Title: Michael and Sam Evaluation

Hi this is Michael and Sam and this is our music video Meltdown.
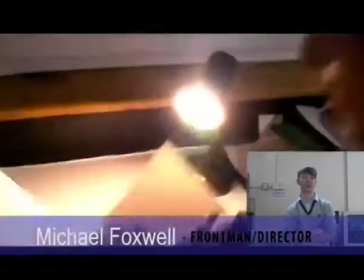10s
So the story first begins in the first scene and the frontman is in the toilet daydream. He opens his eyes which then begins the music.
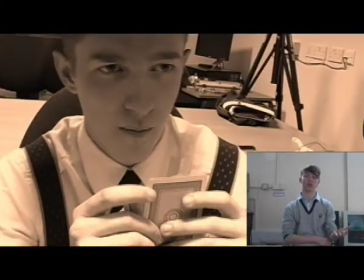19s
He wanted to make it seem as if he was about to have a dream and was taken to a parallel world with gangsters, gunfights and car chasers.
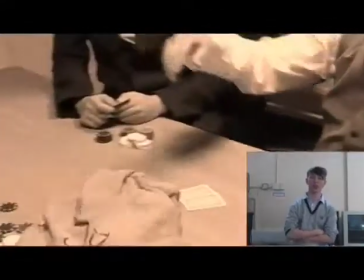26s
For the poker scene we used the effective secret to make the video seem older and more of its 1960s time.
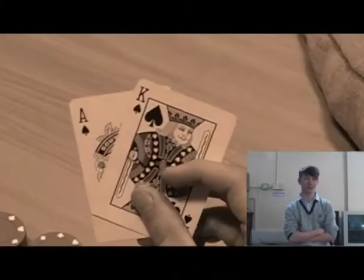30s
We also wanted fast edits to make a more intense atmosphere which eventually builds to the front man stealing the money.
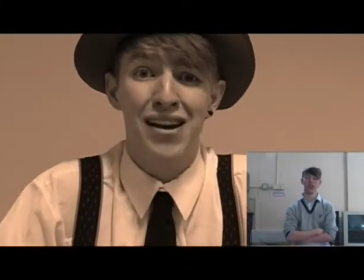38s
We also used a lot of over the shoulder shots and stream post ups on the gangster's faces to highlight this. One of our main objectives was not to let the video drag, so we tried to make something interesting happen every 5-10 seconds which the audience could remember.
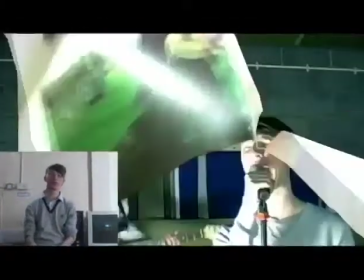53s
For example this part when we created the ripping effect which ties into the lyrics.
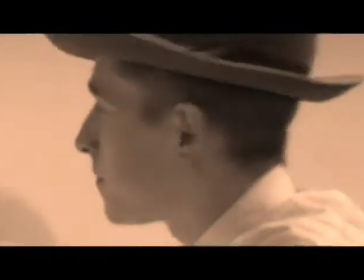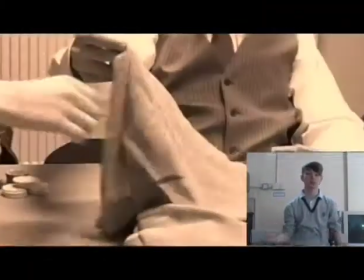64s
You may notice the main characters from what they're wearing and through their facial expressions. For example, with Don having a very aggressive expression because he's the boss.
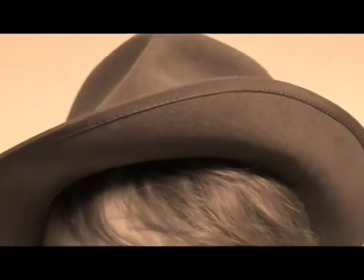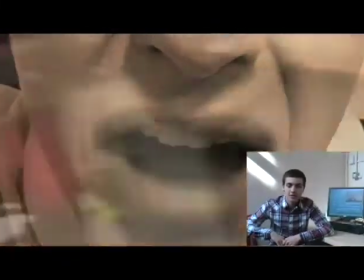78s
I presume it's really interesting to film because the director filmed us a number of times doing the same thing.
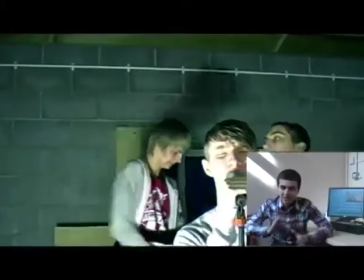85s
And when you actually watch the video, there's a lot of quick cut shots and it's actually nothing like we filmed it.
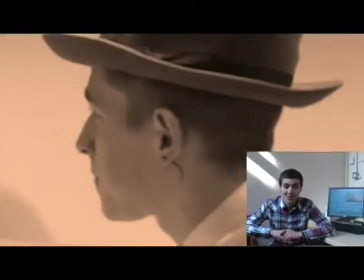91s
It's quite interesting to go back and watch it like that.
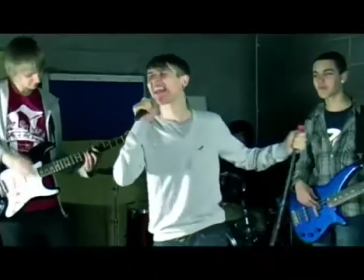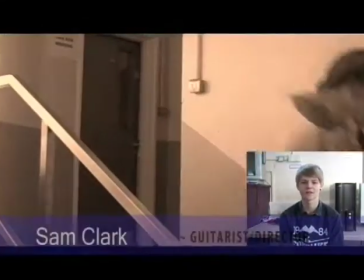99s
Our next main scene is the car chase. This involves the gangster's attempt to find the frontman who had just stolen the money.
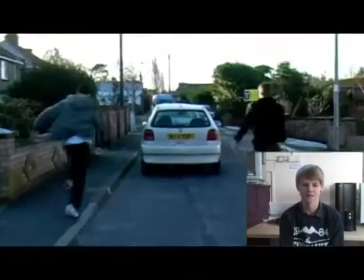105s
Again, we continued the idea of using fast edits to give a video a more on-edge approach.
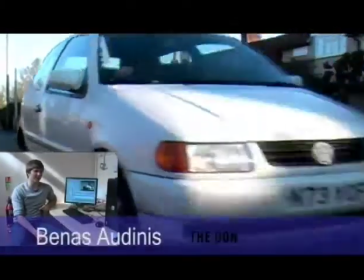112s
This was filmed a few times through, so the director had much more variety of shots. An example of this is when I look at my watch.
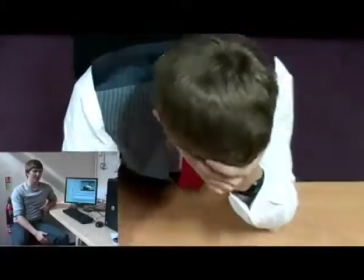118s
One shot is of the watch, and the next shot is of me looking up at the watch.
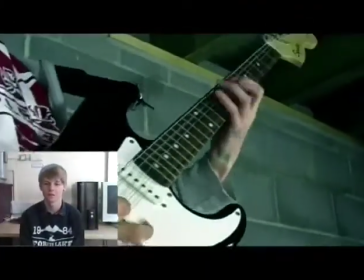123s
As you can see, we soon introduced our scarf pop band for the video. We filmed this section in a dark room using studio lights to create shadows and to give it an underground touch.
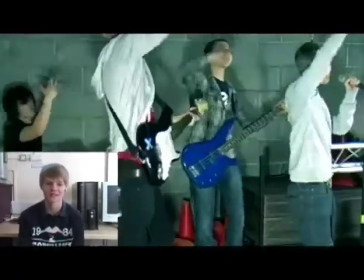132s
We further tweaked the contrast and colour balance using editing software.
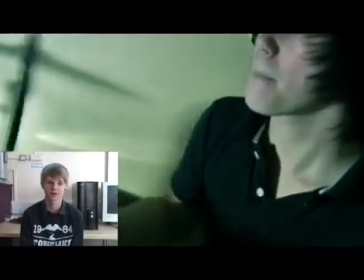136s
At the time of filming we used two cameras, one handheld and the other on a tripod panel from one side to the other, to give us a variety of shots to shoot from.
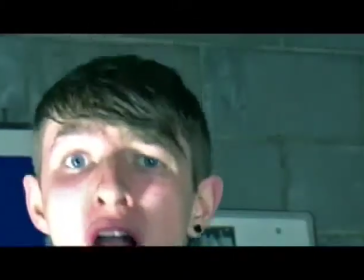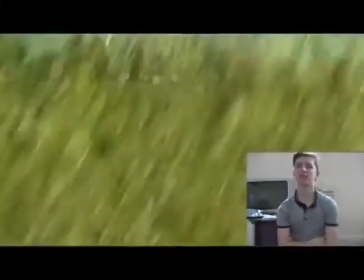154s
When the front man breaks out from where they're playing poker, he starts to run away to get away from the henchman falling in the car.
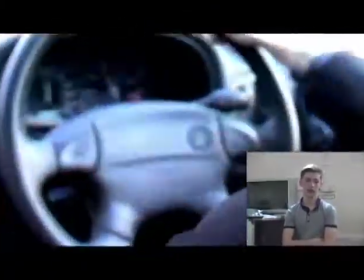161s
In order to keep this interest in the quiet comics, he used loads of different styles of shots, such as establishing shots,
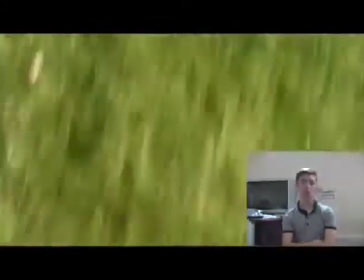167s
close up shots and point of view shots, such as when he's throwing the bag over the gate and then hops over to get out.
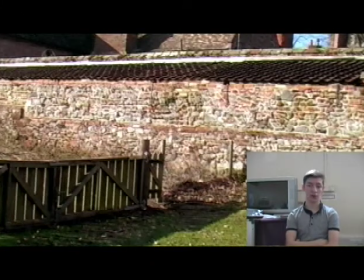174s
This was done in two shots, one long shot where he's seen him throw the bag and jump over and a close up on the bag as he picks it up again. It then goes back into the original shot as he runs away.
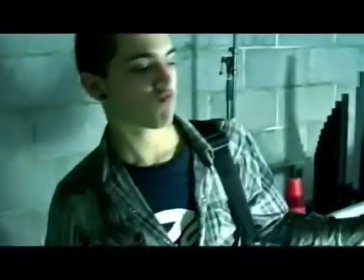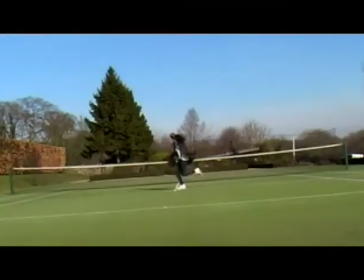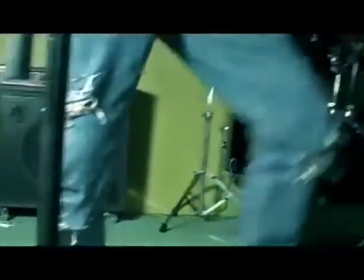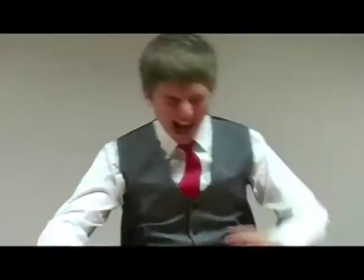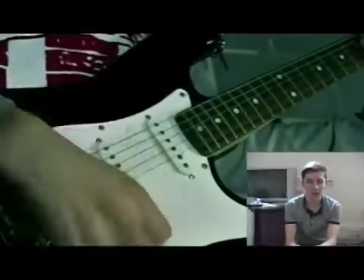213s
For our absolute killer 90 degree handbrake turn we put safety at the top of our agenda.
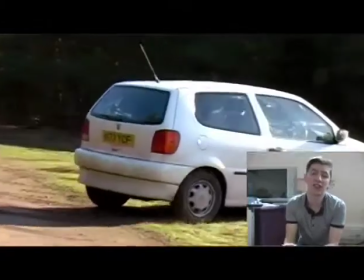218s
We used a back dirt road to make it easy for the car to slide and it was also a great setting for our following gunshot scene.
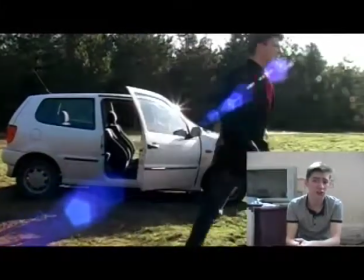225s
Again we made it very interesting with the shots from different angles, especially lower shots near the wheels, to emphasise speed.
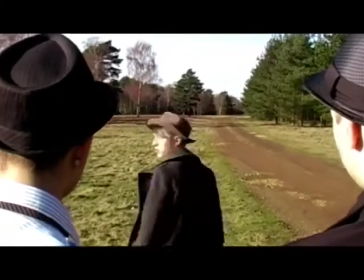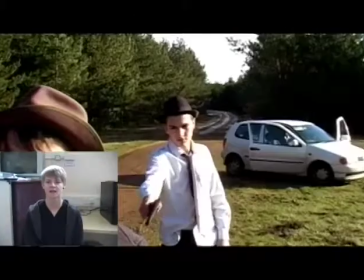241s
When filming the gunshot, obviously we couldn't use a real gun, so we added in a gunshot effect to the video to add more emphasis on the kill.
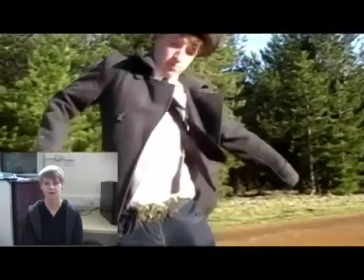247s
We then slowed down the shots to the front man falling, so the audience could really take the effect of the gunshot.